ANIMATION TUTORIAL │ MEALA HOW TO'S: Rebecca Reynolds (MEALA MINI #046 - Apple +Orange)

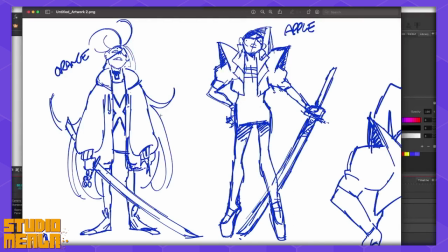What I had originally was kind of suggesting was maybe Apple had taken her eye and this was sort of, you know, an indicator of that. Maybe that's kind of like a little bit of potential lore I had in my head. Like, why are these two girls fighting? Oh, maybe one like stabbed the other in the eye. So something like that.
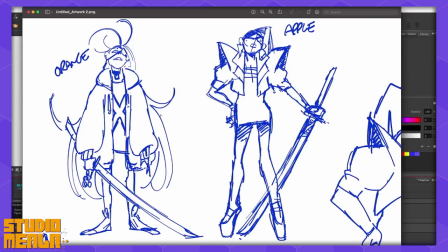You'll see in a minute in the storyboards, I tried to do a little bit more environmental storytelling with her, kind of the place she lives.
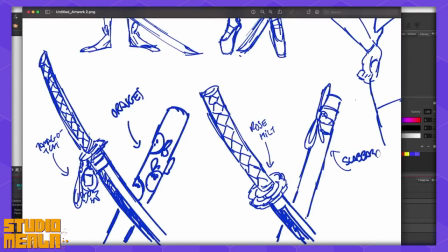So I'll wait until later to talk about that a little bit more. But again, it's kind of to suggest her violent nature, but I wanted her sword to have a bit more of kind of like a childlike sort of vibe to it as you can see she's like a lot of charms on the hilt including like a tamagotchi I wanted to have that and then
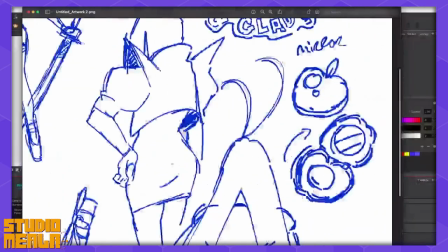the the scabbard would have an orange design on it again to suggest her namesake she has kind of more signifiers
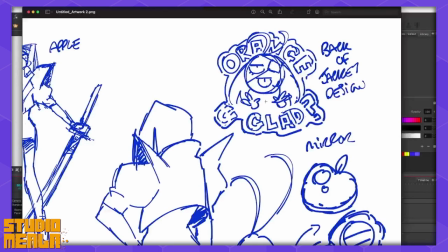on her of her name so she's got the orange scabbard and then I wanted her to have like kind of like a custom jacket like you'll see it more in the animatic but
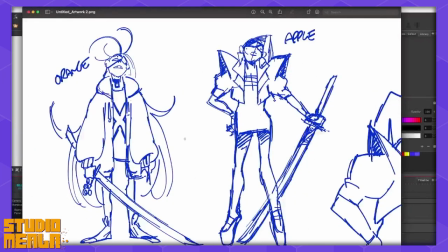yeah sort of orange you glad but it's kind of like a chibi version of her with her I was drawing a
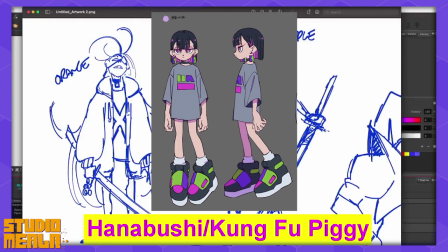lot of work from like Japanese illustrators who are quite famous online such as Manglo,
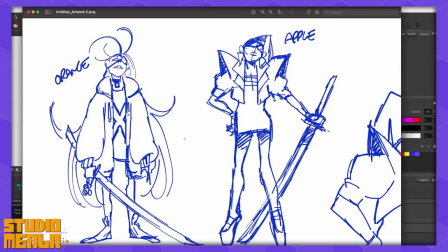Yukaban, Unpyeon and Kung Fu Piggy so that they really informed her design as well and again she has
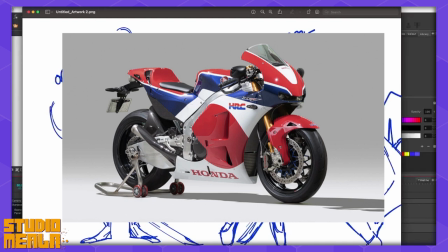a very specific vehicle I want her to have like a motorcycle so she has a Honda or C213VS I don't know if that's the right way to say it but I thought it was like
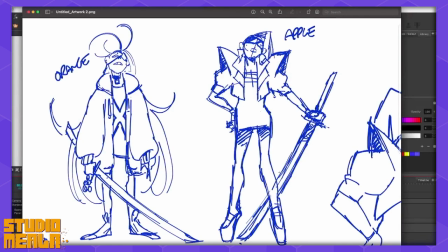a cool bike now it kind of looks like an arcade bike so I thought that would be kind of cool for her to have one or two characters that really juxtapose each other got like kind of the angular character the softer character the more kind of mature character, the childlike character, and they're both violent in different ways, calculated with apple versus chaotic orange. So I wanted to try and communicate that with their character design.
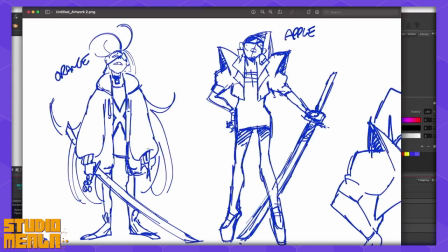And I guess overall with the project, because it's under a minute, I wanted to sort of communicate as much about these characters as I could within that time through their designs and environments.
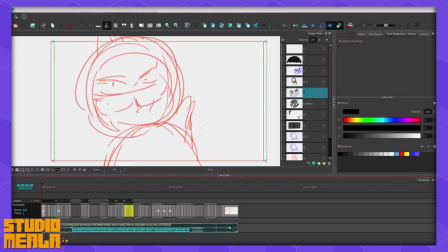So I went into the mini with that attitude in mind, and also just like wanting to create like a cool music video at the same time okay so now to get to the actual storyboarding part of the project given that i've gone through all the character designs and my ideas and things like
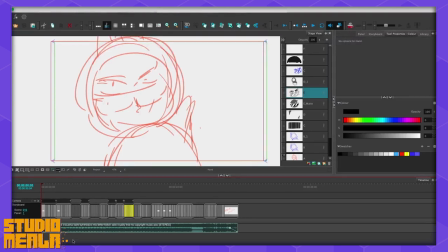that most importantly i needed like a piece of music so i pretty much went on youtube to try and find some kind of royalty free music that i could use my original song that i wanted to use was like a charlie xcx like a remix of a charlie x xcx song and obviously i couldn't use that i thought because i'm going for kind of i suppose cyber punky sort of feel i literally look for cyberpunk
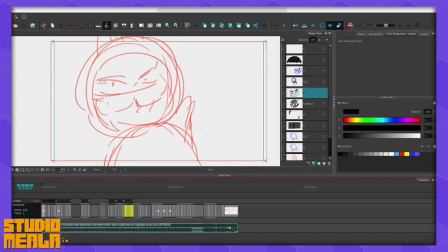kind of synthwave stuff on youtube so i've had a pretty good artist called carl casey from quite bad audio i went through like a mix of his i picked out a song i liked i cut off a section that would suit the length of the mini and more or less based on the really rough thumbnails i showed you guys
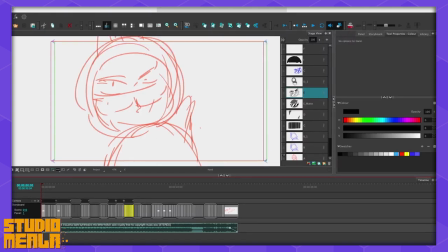earlier in in my sketchbook i went about planning out my mini this is like pretty much a version one like the like roughest of the rough because i find at the start of a project it doesn't matter how rough your boards are just getting your idea down and then worry about clean up and making it like legible later like before you show it to anybody and you're just like plotting it out yourself just getting your
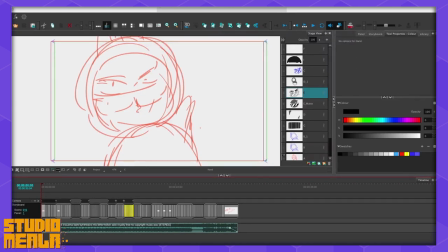ideas down is the most important thing so i think i'll just show you this very very rough pass first just to show you how rough it is while i was trying to time it to the music i was extending the music a little bit cutting it short like it was very loose at
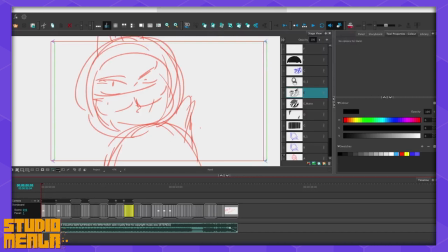this stage what i guess i'm trying to say is like it's very very loose and i'm kind of editing on the fly as well so yeah i'll just play it and you guys can see just how rough it is so